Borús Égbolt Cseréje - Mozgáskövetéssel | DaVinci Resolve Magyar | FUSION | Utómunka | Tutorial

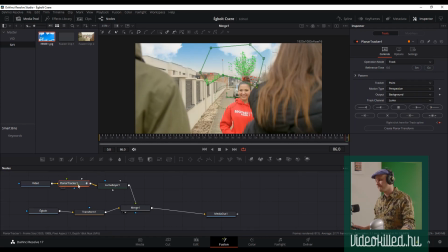(8:07)
Gyakorlatilag így, ugye, ha megnyomjuk itt ezt a gombot, ez a Create Planner Transform, akkor létrehoz nekünk itt egy új nódot, és ezt a nódot kell beillesztenünk
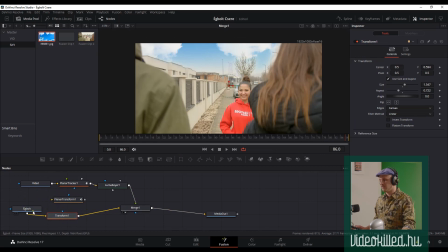(8:24)
a Merge Node és az égbolt, meg ugye a Transform Node után, mert ez fog azért felelni, hogy ugyanaz a mozgás legyen az égbolton is, mint amilyen mozgást ő itt ugye legenerált, ahogy mozog az alapkompozíció. És akkor ugye megfogjátok itt
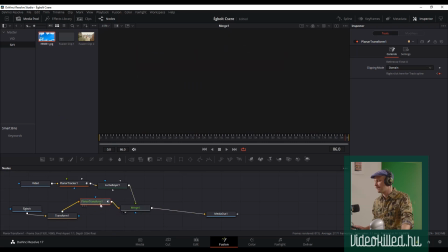(8:47)
vonalat, pálcát, nem tudom, és akkor beillesztitek ide a Planner Transform nódot a kettő közé,
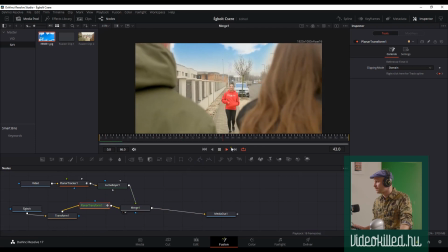(8:57)
és megnézzük, hogy milyen eredményre jutott a program a saját maga által generált mozgással. Most ugye itt látjátok, itt a felső részén, most ugye ezt megpróbálom kirakni mindjárt nagyba, ugye nem, itt ugye nem lehet a Fusionbe kirakni nagyba,
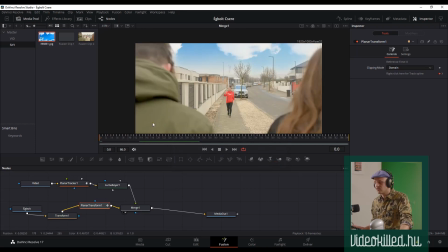(9:17)
vagy ugye csak én nem tudom, hogy lehet.
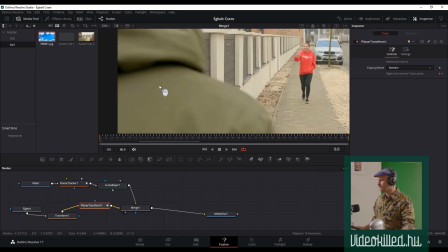(9:18)
Na, tehát beközelítünk egy kicsit ide, és megnézzük azt, hogy ott mit csinál a felhő.
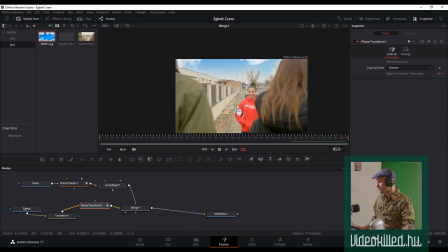(9:27)
Egy kicsit ugrál a felhő, nem megfelelően mozog, nem úgy mozog, ahogy mi azt szeretnénk látni,
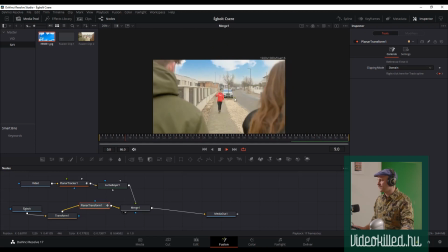(9:34)
de hogyha itt középen nézitek meg, ott viszont egészen helyén van a dolog. Meg kell nézni azt, hogy körülbelül perspektívában mi az a mozgás, amit szeretnénk elérni,
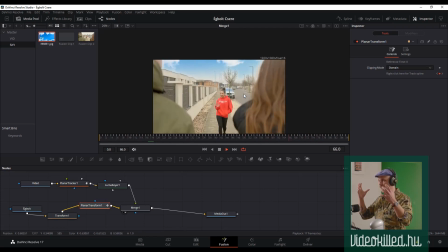(9:48)
tehát egy kicsit tényleg felénk jön a felhő, tehát ugye nagyobb lesz maga, tehát ez a ez a JPG, és egy kicsit ugye felfelé jön, tehát tényleg nézzetek meg, hogy a fánál hogyan mozog.
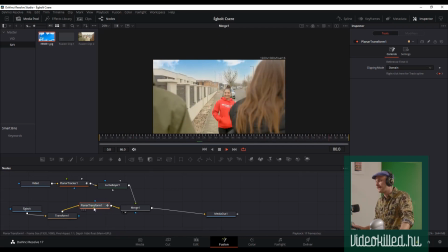(10:04)
Ezt nem feltétlenül kell minden esetben ezzel a planar transformal megnézni, hogyha az ember úgy ismeri a perspektíva szabályait, akkor fogja tudni, hogy hogyan mozog körülbelül egy bizonyos jelenetben az égbolt, és ezeket a dolgokat,
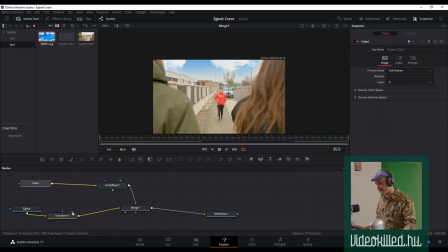(10:16)
ezeket manuálisan is meg lehet csinálni, mutatom, hogy hogyan, tehát ha nem működik ez a planar transform, akkor egyszerűen úgy kell megcsinálni, hogy rámentek ide a transformra, elmentek a legelső frame-re, itt leraktok egy keyframe-et magánál ugye a mozgásnál,
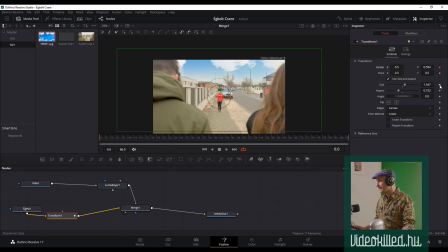(10:34)
és magánál a méretnél is. Ugye itt a legutolsó frame-en pedig ugyanígy lerakjátok ezt a két keyframe-et, és itt ugye egy kicsivel nagyobb mérete kell, hogy legyen ott a felhőnek, és egy kicsit feljebb kell, hogy jöjjön, a perspektíva így kívánja meg.
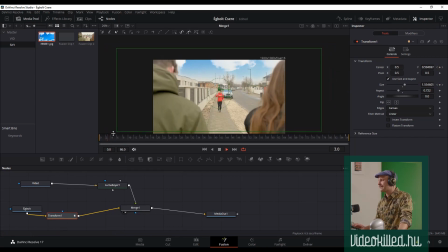(10:50)
Ha ezt úgy elsőnek nem érzitek, akkor kísérletezzetek vele, és meglátjátok, hogy
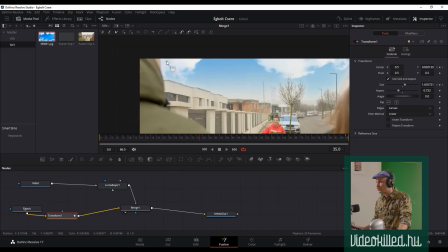(10:59)
megfelelő-e a jelenetetekben. Most így ugye, hogy ezt így saját magunk csináltuk,
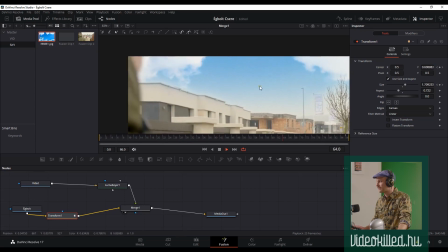(11:04)
lehet látni, hogy ez az ugráló mozgása nincs meg ott a felhőnek, tehát sokkal természetesebben néz ki a végeredmény maga,
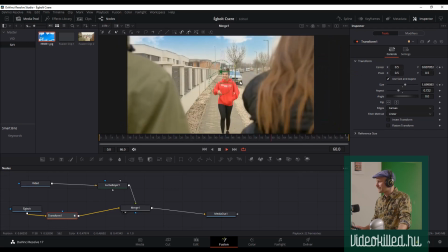(11:12)
és ha így megnézzük, akkor lehet azt mondani, hogy elég természetesnek tűnik magának a felhőnek a mozgása. Mindig lehet egy kicsit finom hangolni, hogyha nem tetszik nekünk a végeredmény, és a lényege az,
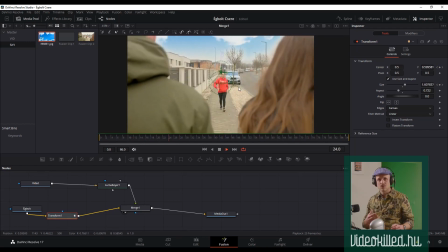(11:28)
hogy a feelingje tényleg jó legyen, és adjunk hozzá egy kicsit azzal, hogy színesebbé tesszük a felvételt, hogy lecseréltük a csúnya, borús égboltunkat.
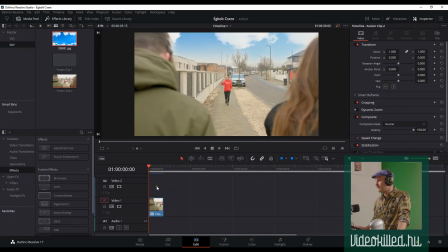(11:39)
És akkor gyakorlatilag innen a Fusionből visszamentek az Edit Fill-re, és akkor tudjátok csinálni a többi jeleneteteket.